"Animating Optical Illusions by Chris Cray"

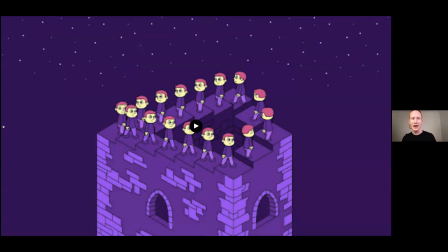Usually if I'd have a character walking up steps, I'd be thinking as the character. I'd only be thinking about what the character wanted to do. I'd be completely in their shoes. But here, I mean, I'm all about the isometric paper.
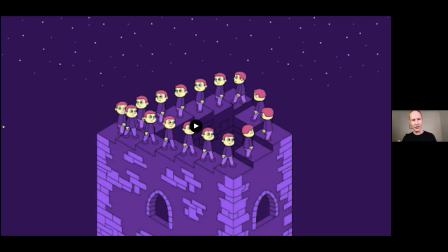This character has to serve the isometry and nothing else. So it meant that some of the poses were really strange. I quite enjoyed that, especially the people. I'm going to go back one.
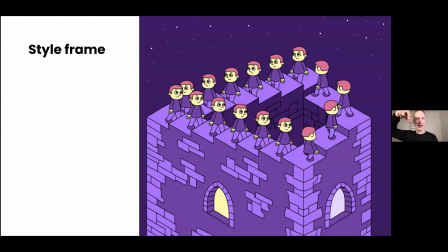So you can't see it, but there are some people in the corner where their legs are just completely twisted over because they just had to hit that pose. And that's what this project is about. We can get whatever drawings come, they come.
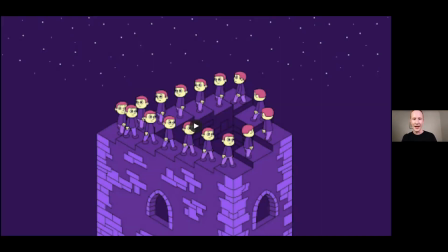It's just about hitting that illusion. That is all the illusions. There's a little bit more I'd like to say about just this project was a joy because it was about taking something that was already completely self-contained and wonderful,
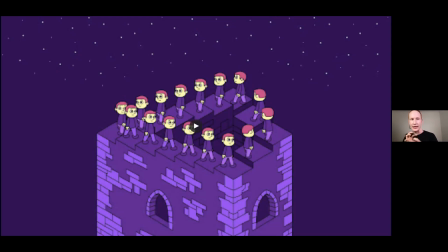completely functioned, didn't need anyone's help, least of all mine. It'd been working wonderfully for hundreds of years. And then I thought, I'll have some fun. So given that I was adding things, why not continue adding things?
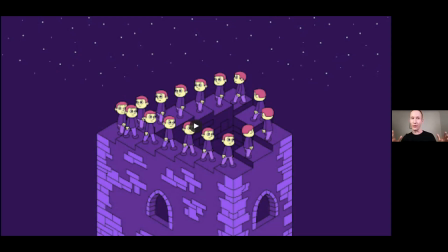So now that I've got these 4 illusions, let's put them together in a sequence. Now, let's put them together in a sequence using some more tricks.
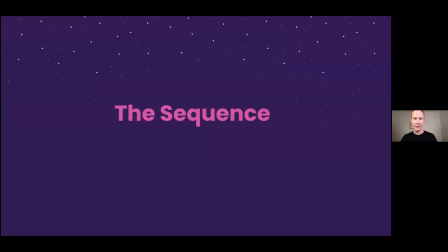So the sequence.
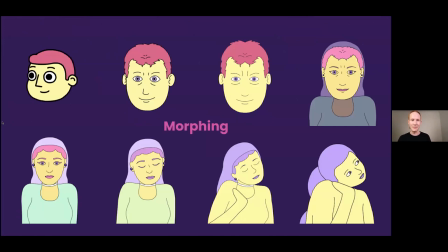It came down to more than this, but here's what the sequence needed, which is to get between these characters' faces.
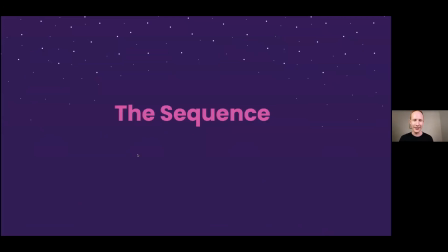And so oh, come on, sequence.
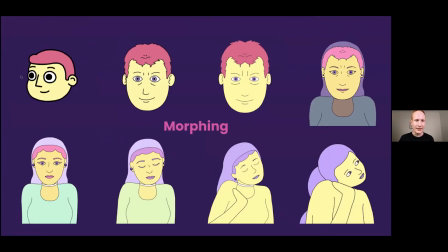So it has the Penrose staircase character, a sort of an odd in-between that favors the rotating head character,
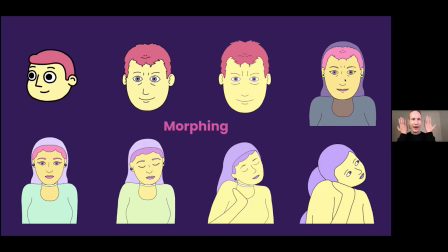rotating head character morphing with ghostly veil and ghostly shoulders of double-faced woman who then loses
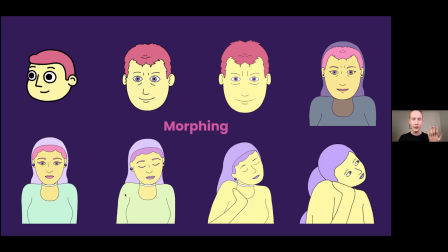the color of her clothing, closes her eyes, loses her eyelashes, her veil morphs into her head, and now she's the body in the morph. So that was pretty fun to do.
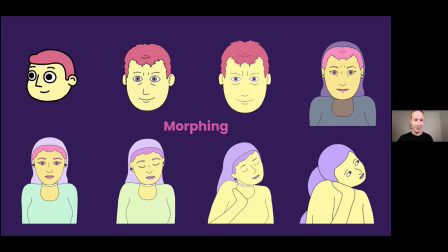And I've got the sequence as an animation with the little loops, but now with these interstitial morphs that are mapped out on this page.
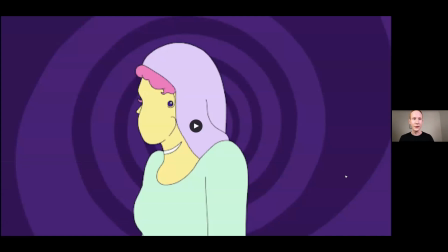And it's got some wonderful music by Hinako Amori, who is a composer and musician working with synthesizers primarily and sound design. And given that there's this sort of an otherworldly quality to these,
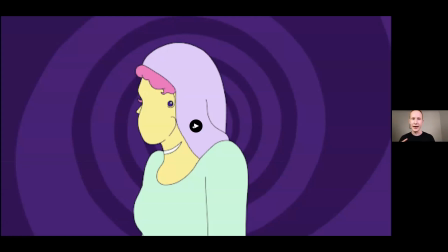and it's also very much synthesizing in the literal sense of the word, like taking elements, putting them together. Her sensibility was a wonderful fit, and it was incredible to work with her. So here's the sequence.
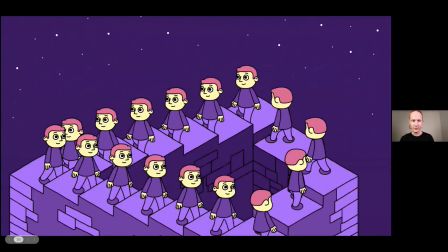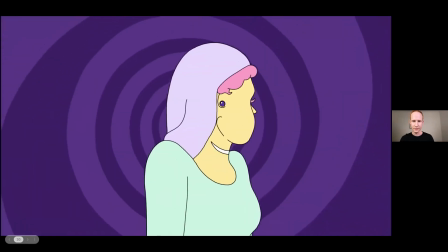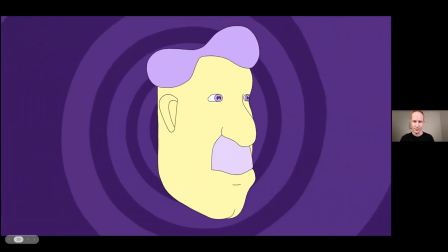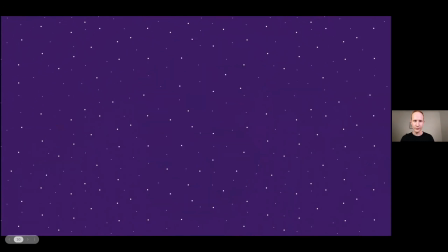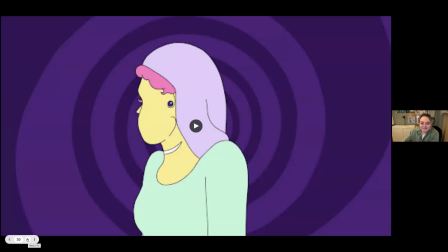And that last bit is, thank you so much, is a bit of shameless promotion of Somesense, which is our independent animation studio based in London. So it could end on the castle, but why not have our S shape come out of it? So that was really fun to do too.